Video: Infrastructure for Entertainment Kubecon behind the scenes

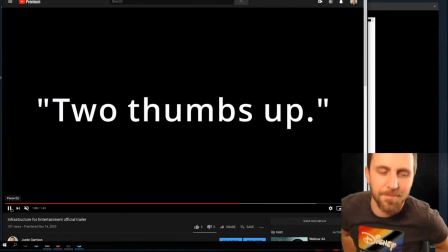I'll talk about a couple of these scenes more because I'll go over the actual talk. I put random quotes because it seemed like the thing you do for trailers.
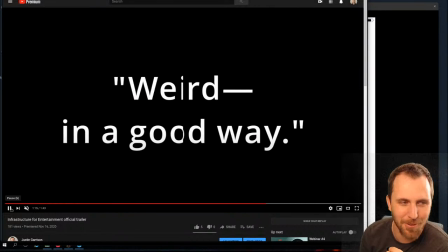So I just wanted to have something, again, the trailer was mostly funny, silly thing to do.
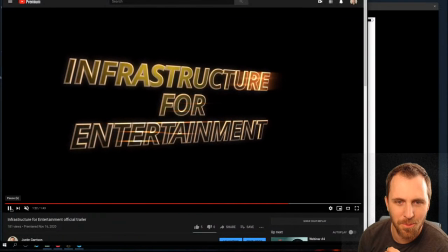And I just wanted to show off kind of like what kind of set the mood for the talk in general,
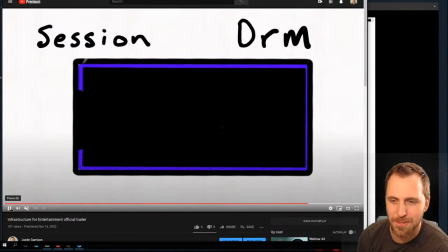where it is serious, like there was real content, but also like I liked having fun with it.
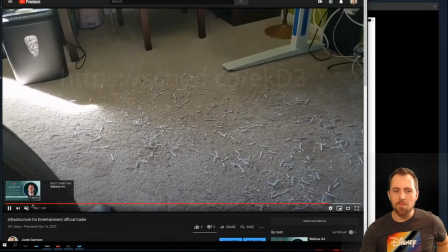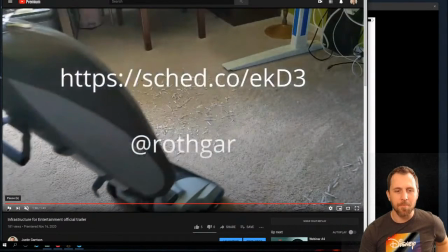So yeah, again, this is just, I had it filmed. I had a couple different pieces that I either didn't use.
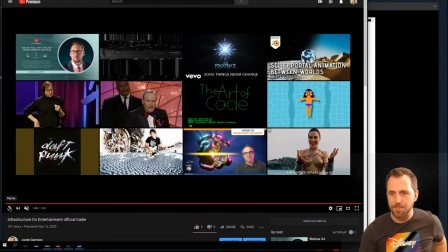I had a whole segment of me basically like driving to the theater. Just never used it, and there was just random footage that I had, and none of it was like great. It was just I didn't know how long the talk was actually going to be because the animations and the
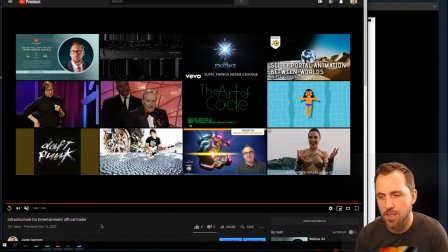overlay, the audio overlay for the narration was the most it was more than half the talk. So until I had all the animations done, I didn't know which pieces I actually needed to live stream or not, or live talk about in front of the camera.
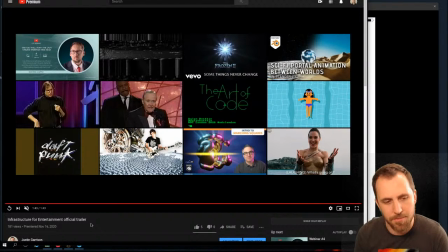So I had a bunch of filler that I was adding in there for various reasons and never really used.
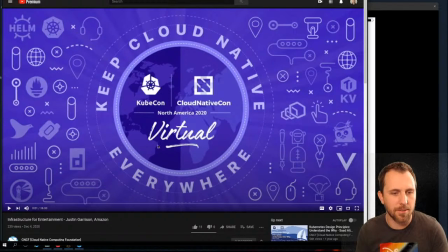So we'll jump right into the main talk itself, and I'm just gonna like let it play and talk over some of the things that came up, or interesting tidbits about it.
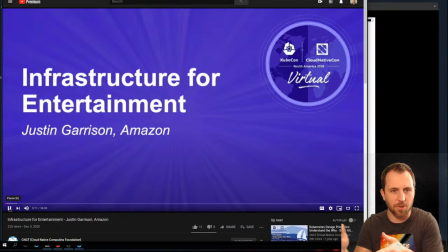And then after the talk, I'll actually show workflow and tools I used for anyone that wants to do something similar.
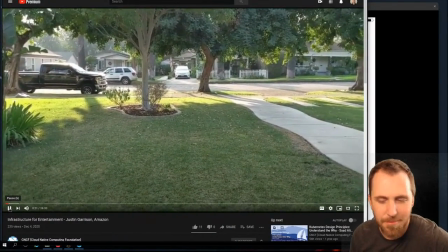This shot was one of the ones my son helped me with. He was very excited to help me.
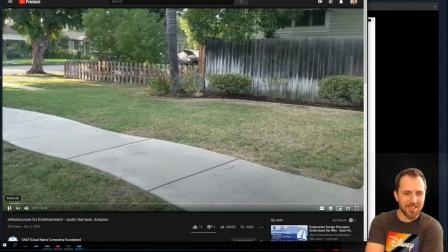He loves making small movies, and so when I was like, actually, I'm gonna make a talk, I need your help.
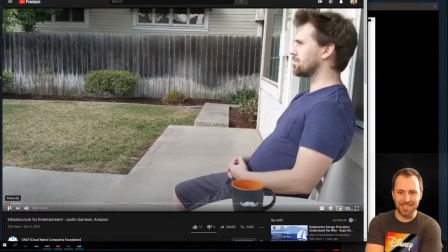Let's go ahead and try this thing. So, you know, this is the very first thing that I filmed.
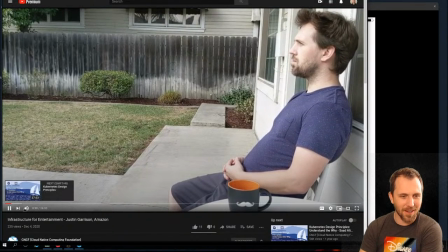If you didn't notice, my hair is super long here, and let me just turn that down.
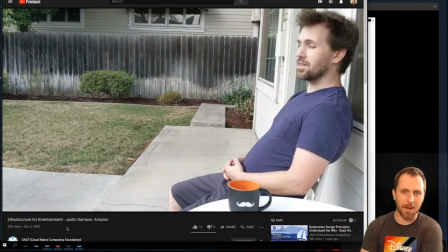And I had a much bigger beard. I filmed this scene first, which is nice that it's at the beginning of the talk, but the rest of the talk is kind of the furthest back.
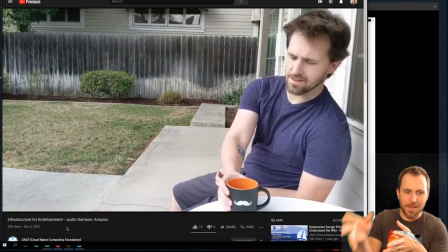So when it goes 2 weeks earlier was actually the last thing I filmed.
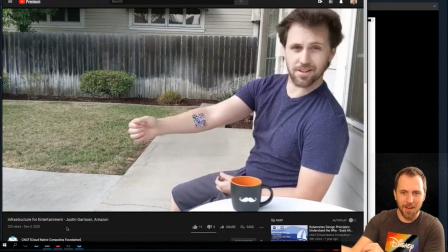The tattoo on my forearm, I actually Sharpied that on my arm the first time,
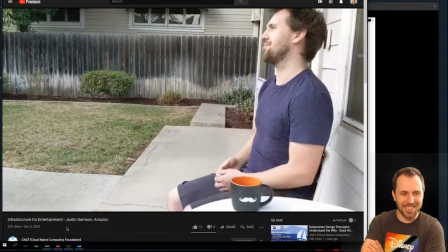trying to make it look more like a tattoo, but realizing that you'd never be able to scan it.
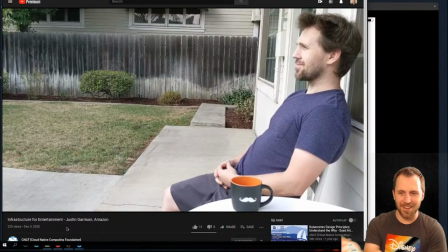It bled too much between things, and it just never came out right. So I had some Sharpie under that taped on piece of paper there.
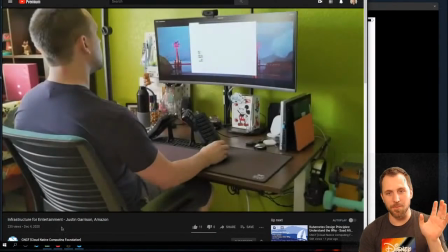So, and I knew from the starting I wanted to
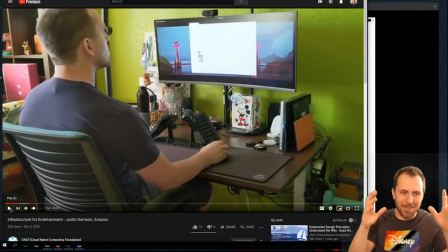factor in haircut, beard as part of the like showing time progress. It was just like a silly thing to do. So yeah, like I said, this was the last bits of scene that I filmed in the first part of the timeline.
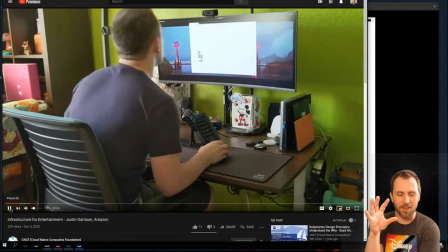So, and there's also foreshadowing. If you didn't, I have the actual talks that the movie I made
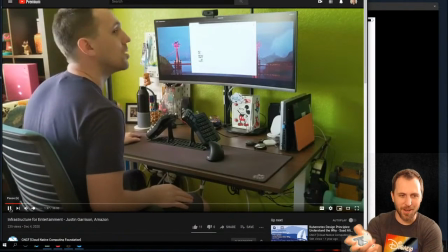was based on Chicken Wing song, which is a TikTok song.
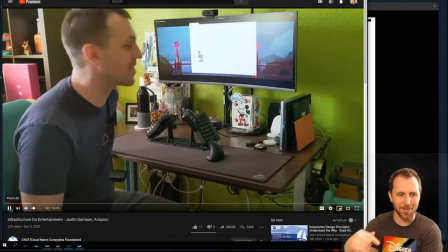I'm singing it there as kind of foreshadowing for what I was making,
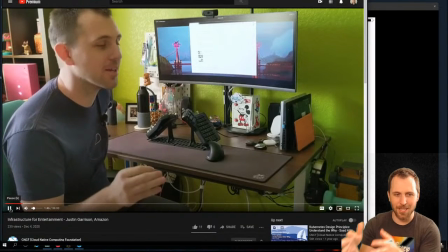because I already knew the actual video that I was making for the website.
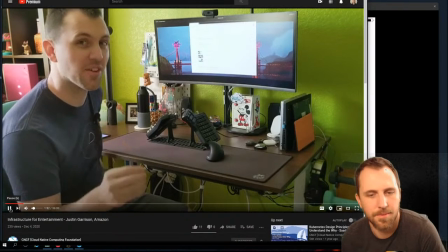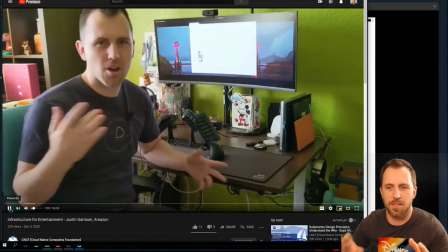And again, this is I think this part my son helped me with this, as well as a couple other bits where whenever the camera's moving or panning,
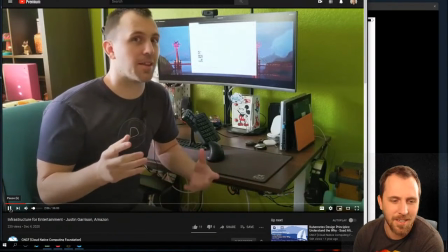obviously I couldn't do it myself, and I'll show a couple of those things in just here a little bit.
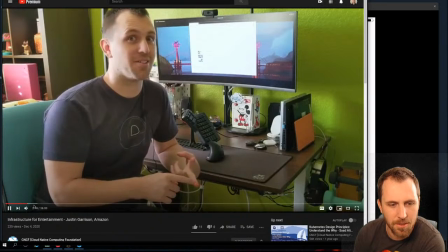I'll just let it'll get there in a second. Right.